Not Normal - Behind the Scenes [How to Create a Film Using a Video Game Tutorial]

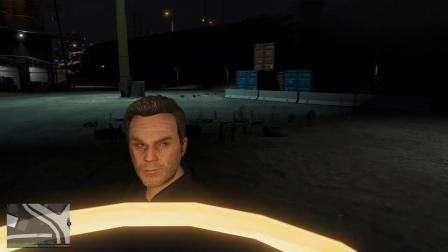496s
Lamps, wall lights, car headlights, these can all be great if used correctly. Street lights, if you've never been outside, are those big guys along the road.
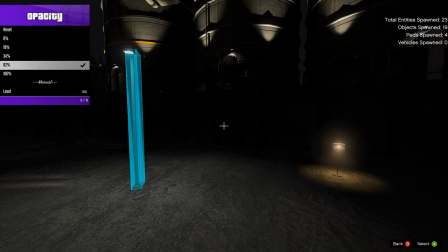503s
The important difference between practicals and streetlights is that streetlights can basically be made invisible without affecting brightness, allowing us to place them anywhere in the scene.
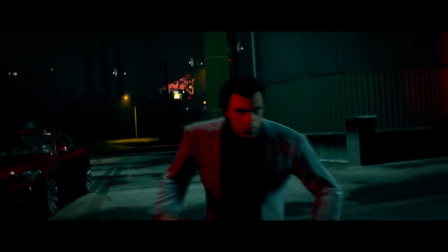512s
So for this scene, we spawn in a couple different streetlights with the object's spooner and place them to light this very panicked man.
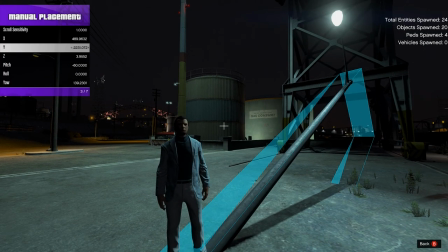517s
But you'll notice something weird. Can you see what it is? Oh! The floating light bulb! Yeah, that's uh, that's probably not normal.
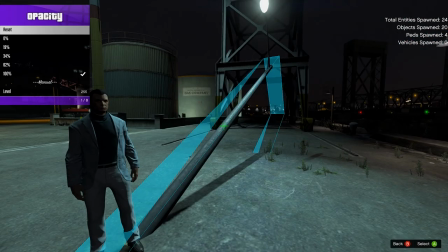524s
Ha! See what I did there? We fix this by going into the object's spooner and reducing the opacity of the lights to just 1%.
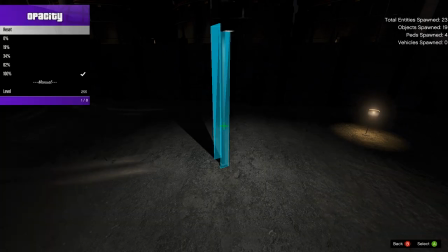530s
If we toggle the light's visibility or set the opacity to 0%, then it shuts off completely.
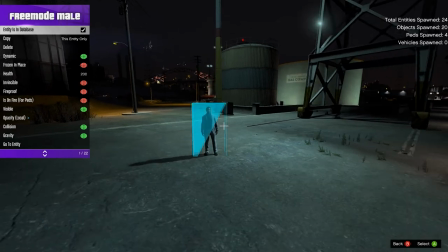535s
Not helpful. But if we reduce the opacity to just 1%, it's essentially invisible and we can place it anywhere within our scene without having to worry about the camera suddenly seeing an object-defying gravity.
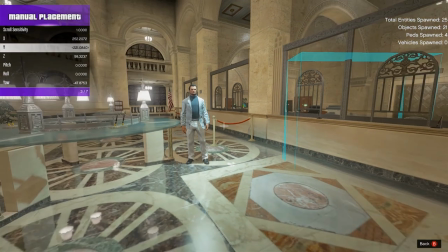544s
A couple caveats. Street lights will not work within interior locations. In fact, zero custom interior lighting will work once the clip is in the Rockstar Editor.
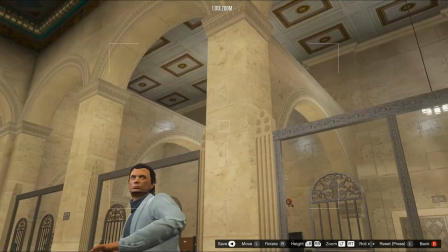552s
Yes, this is frustrating, and no, no one has yet figured out a way around this.
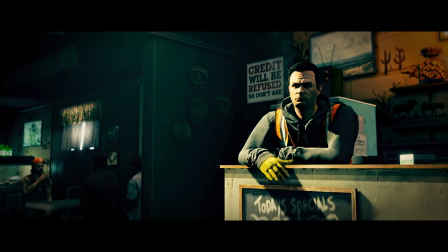556s
If your story calls for filming in an interior, you'll have to use the existing light already in the game, or build your own interiors using props from the Object Spooner.
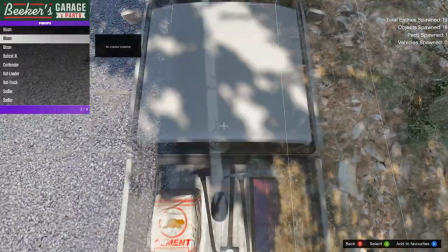563s
Second caveat is that street lights and many of the practicals will not be turned on unless the time of day is set to the nighttime.
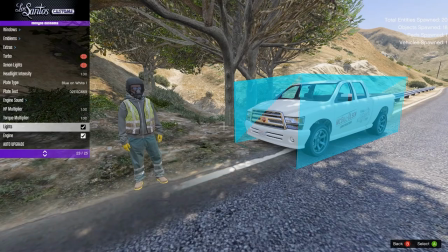569s
If you're shooting daytime scenes and finding you want additional lighting, you'll have to get creative.
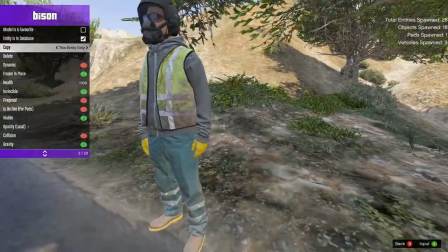573s
One trick to consider is using car headlights, though be warned, our opacity trick will not work with practicals.
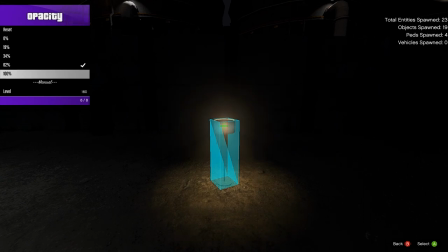579s
As you can see here, as we turn down the opacity, the intensity of the light goes with it, basically making it useless if we try to set it at 1%.
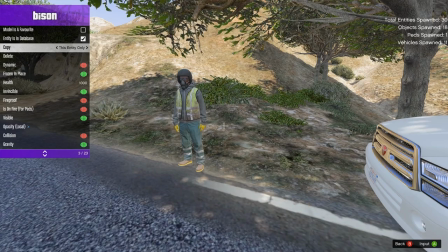586s
If we want to make it brighter, we can make an infinite number of copies of the car, but we'll need to position them carefully so our camera doesn't catch sight of them.
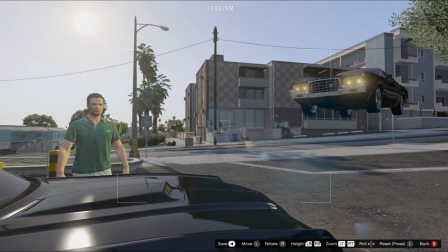593s
I'm not certain, but I don't think gas station management appreciates customers leaving their vehicles floating in the parking lot.
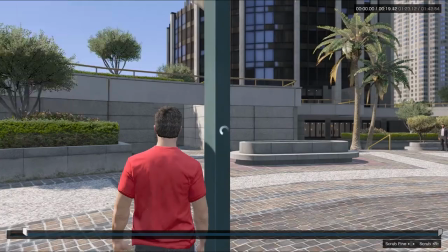599s
The Rockstar Editor is GTA V's built-in cinematic tool, which allows us to take our recorded clips and place virtual cameras, add movement, effects, and other cool stuff.
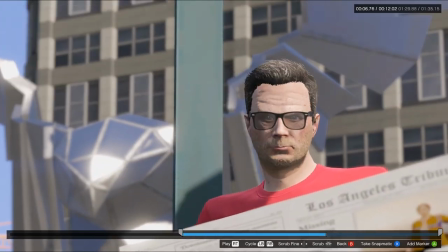608s
It could be its own excruciatingly long tutorial video, so I'll keep it brief in this one.
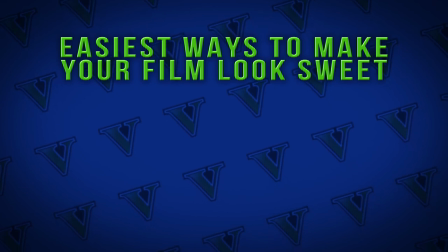612s
First, the two easiest ways to make our film look more cinematic are camera movement and depth of field.
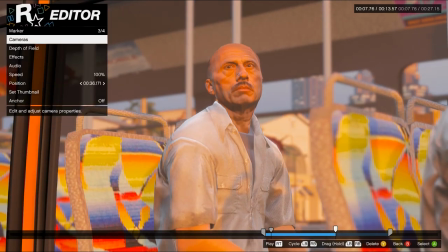618s
Depth of field is super easy. Go into your camera settings and toggle whatever parameters make sense for your shot.
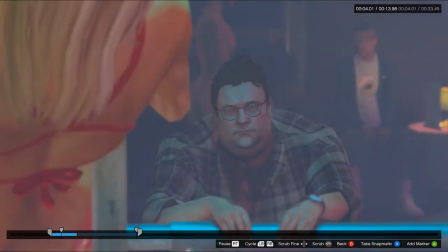623s
I recommend always avoiding the automatic setting, however, especially if your camera is moving. That way you're not constantly rack focusing to whatever passes in front of the lens.
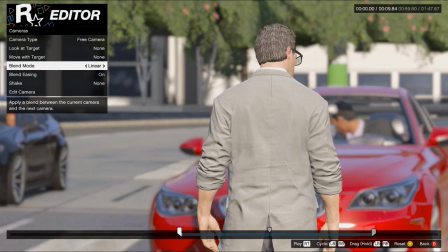631s
For camera movement, things get a little trickier. The Rockstar Editor offers you a choice between linear camera blends and what they dub smooth blends.
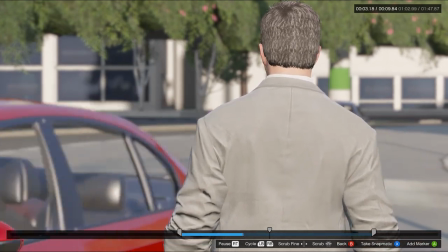638s
Linear is super easy and you're best bet for the basic point A to point B movements, dollies and tilts and pans and things like that.
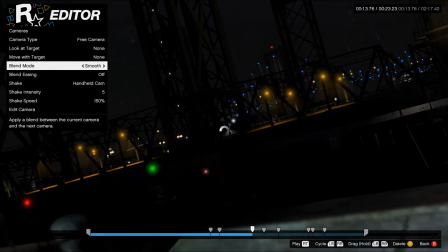645s
Smooth blends are for advanced maneuvers, tracking shots and cranes and steadicam type work.
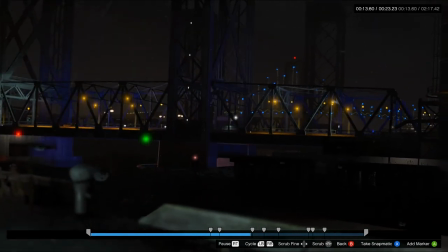649s
I'm not going to spend much time on it, but suffice to say it's a pain in the ass and requires a lot of practice to get right.
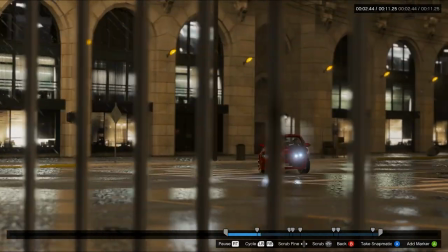655s
Ultimately though, it's worth it if you want to make your camera work look professional. For not normal, I made the choice to shoot the film in a way that could be replicated in real life.
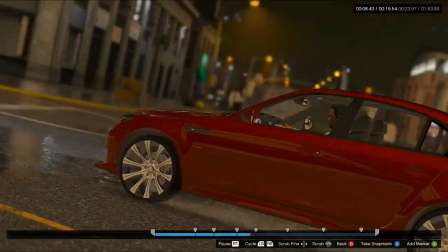662s
That meant trying to simulate real motion and avoid any moves that were too precise or video gamey.
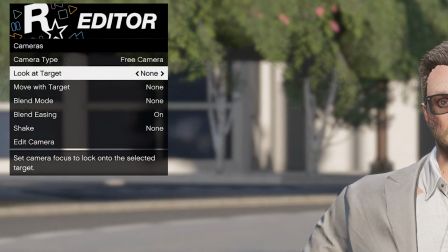667s
Except for extremely limited situations, I also avoided the move with and look at options, as they tended to just not look very realistic.
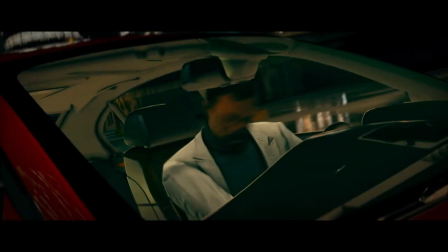675s
The car chase was done by blocking out small sections of action and shooting coverage just like you normally would.
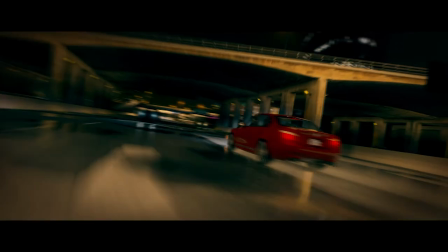680s
We placed the camera behind the picture car and set a bunch of smooth blend markers to follow him as he dodges oncoming traffic.
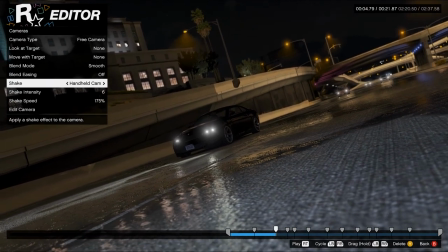685s
We also add some camera shake to simulate the natural sway we'd get while actually filming this from a separate moving vehicle.
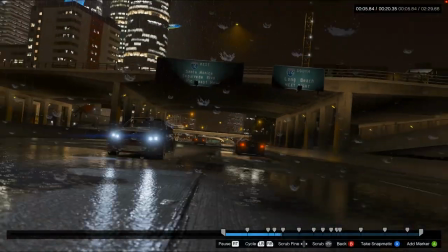691s
Once we're happy, we do it again, except this time from the front, giving us a number of options in the edit.
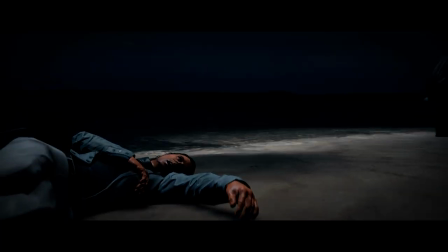695s
Another point to consider for the Rockstar editor is where we are pointing the camera.
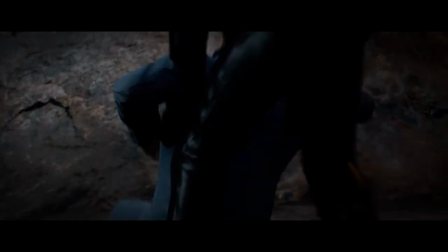699s
Even though we made a shot list, we might discover the angle we originally envisioned won't work for whatever reason, but more than likely it's because the game screwed up and looks bad.
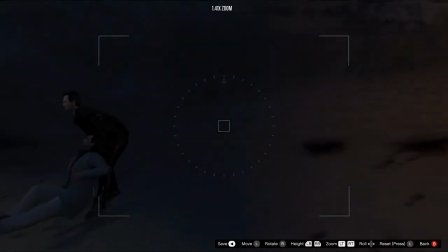707s
Maybe it's a glitch. Maybe the animation is jerky or the models are clipping through a wall.
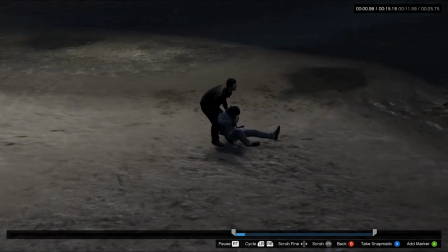710s
Or maybe when we see a guy dragging another guy along the beach, he goes up a slight incline and it looks dumb.
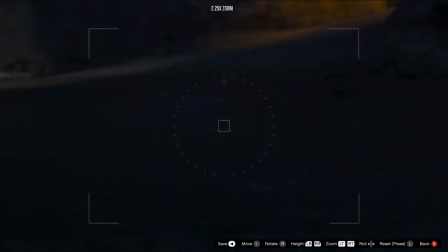716s
No worries though, because we can move our camera as far away as we like thanks to open camera.
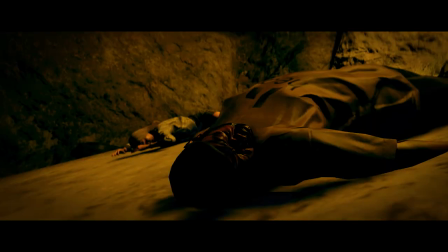721s
Judicious framing in combination with some smart editing should allow us to hide most of the glitches and unflattering screw-ups.
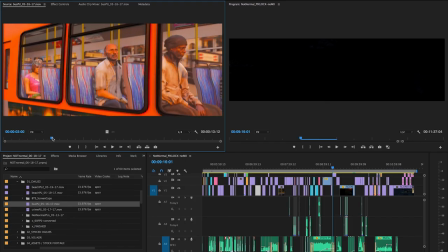727s
From here on, it's pretty straightforward. We bring the footage into our nonlinear editor of choice and do our thing.
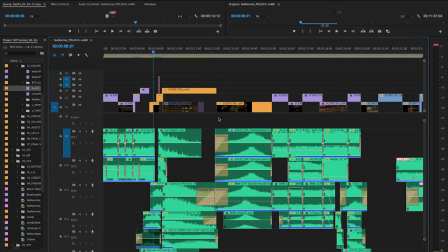732s
I used Adobe Premiere on this one and you can see my sequence laid out. Make sure to spend some time as well on the sound design as opposed to just using in-game audio and music.
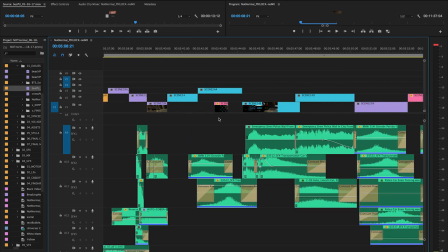740s
For Not Normal, the sound was built completely from scratch using none of the in-game audio.